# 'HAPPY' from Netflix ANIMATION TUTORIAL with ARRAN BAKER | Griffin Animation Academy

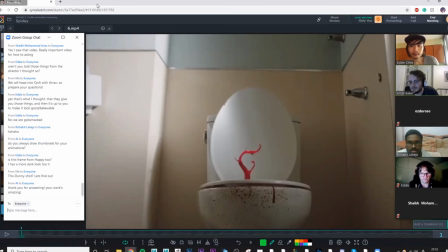But this was like an alien on Happy, and again, this is a slightly more grotesque moment where basically, it's going to sound weird to try and describe this sequence, So basically, there's some aliens involved. Spoilers for anyone who wants to watch the show.
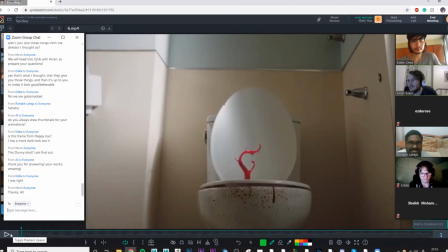There's these aliens involved in the show, and basically they look like a piece of jam. They just look like some goop, some pink goop like jelly.
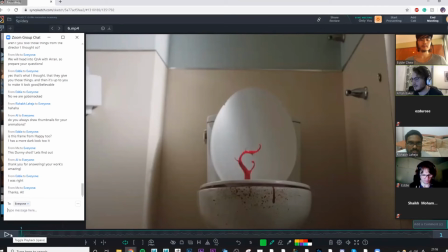And the main character, the main protagonist, Chris Maloney, accidentally thinks it's jam and eats it. So he eats this alien, and then he gets an upset stomach, and then goes to the toilet. And essentially, he disposes of this alien,
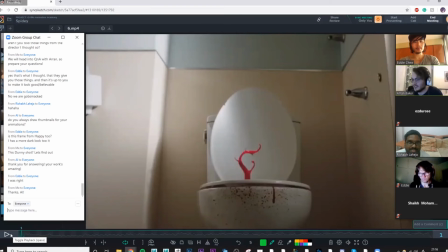and then out of it comes this creature that's now evolved into some weird, like, tentacle, pink, goopy thing. And so there's a sequence where he's fighting this thing that's trying to kill him in the toilet. It's quite a funny sequence. It sounds really weird. The whole show is super weird.
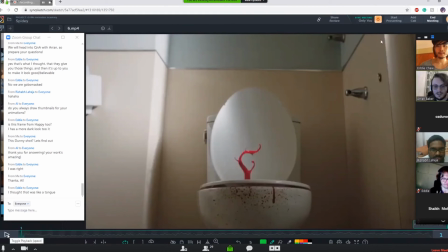But this is a shot, basically, I'll show you now, where I looked at a lot of reference from Hercules, Disney's Hercules, with the Hydra, because I liked the way the kind of like, so it has this really long neck and it kind of unravels on itself.
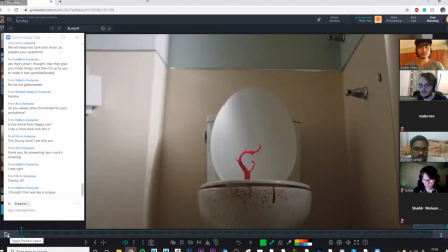And so I kind of looked at that as reference. You can see it here.
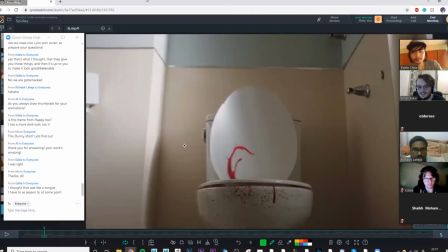So that was quite cool. It's pretty gross. And each of these limbs was like a separate rig,
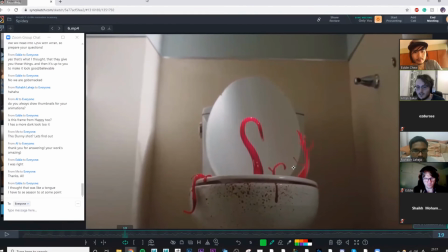and there were certain moments in this sequence which I also animated on, as well as others, where it had to look like one thing. So we had like rigs attached to rigs, like different tentacles, and then there was a shot which I don't know if I have it on here, but basically there's a shot where it
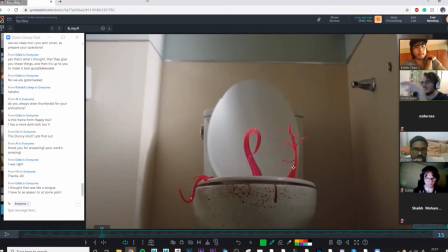crawls out from between the character's legs and it attaches to his knees. So it was very difficult. They had to match move the character's knees, and then I had to animate this thing to almost like crawl and like clench around his leg.
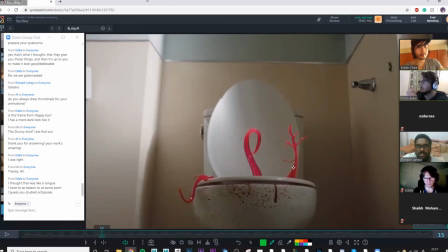But not only was these tentacles like wrapping around, but there were limbs growing out of it as it did it. So it was very difficult, because essentially I had a rig that was wrapping around, as well as another rig coming out of that rig that was growing and also coming around.
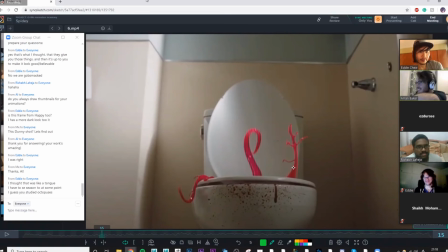So I think there was something like 20 rigs on this thing in the end. It was absolutely madness. It took a long time back and forth with the CG supervisor to make it look right. But yeah, and here you can see it kind of unfolds,
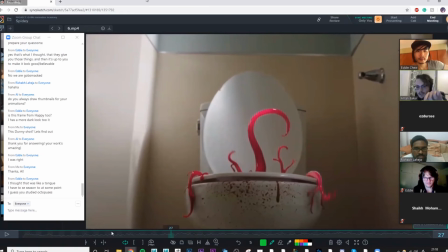and then I tried to treat it like the end of this main tentacle was like a head, and it kind of like hisses. So I tried to create this like curl that comes around, but then it's almost like in here you can see this little curve.
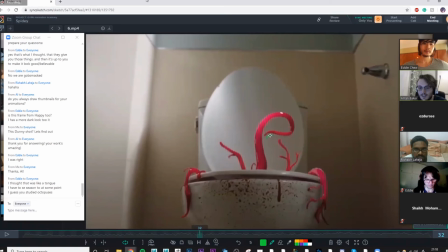I tried to treat this like the head was changing direction, which means as that's curling now, it's made this like figure eight where it kind of twists back around on itself. And that kind of made it like a cool, almost like a head turn, you could imagine. That was my intention anyway.
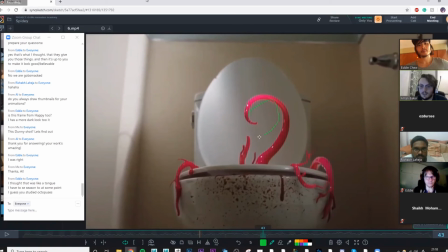And then from there, again, I was still trying to consider it in like almost felt it like a question mark was my intention.
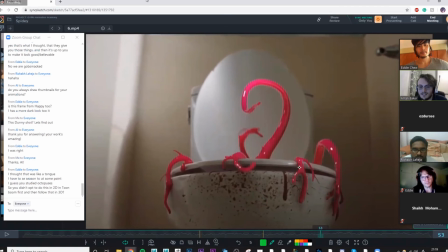So it's like this cool graphic shape. And then it has like this little hiss thing where it like wiggles from the tip.
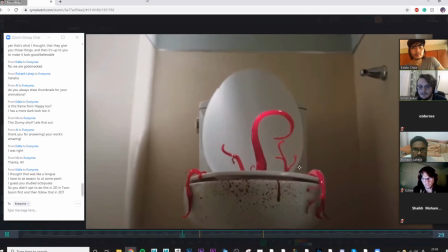You can kind of see it unfold and then hiss.
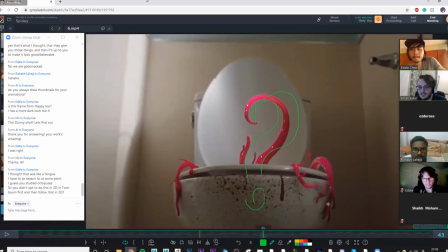And then these things essentially just had to kind of roll and like stick around.
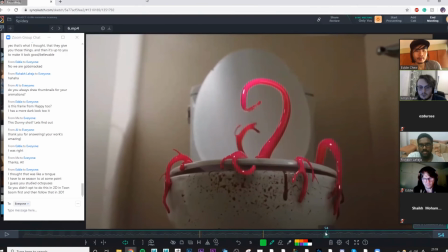So it was all about timing really, and like constraining it to the toilet lid at certain moments to kind of unfold on itself. So Eddie was saying you didn't open this in, you didn't opt to do this in 2D in Toon Boom first and then follow that.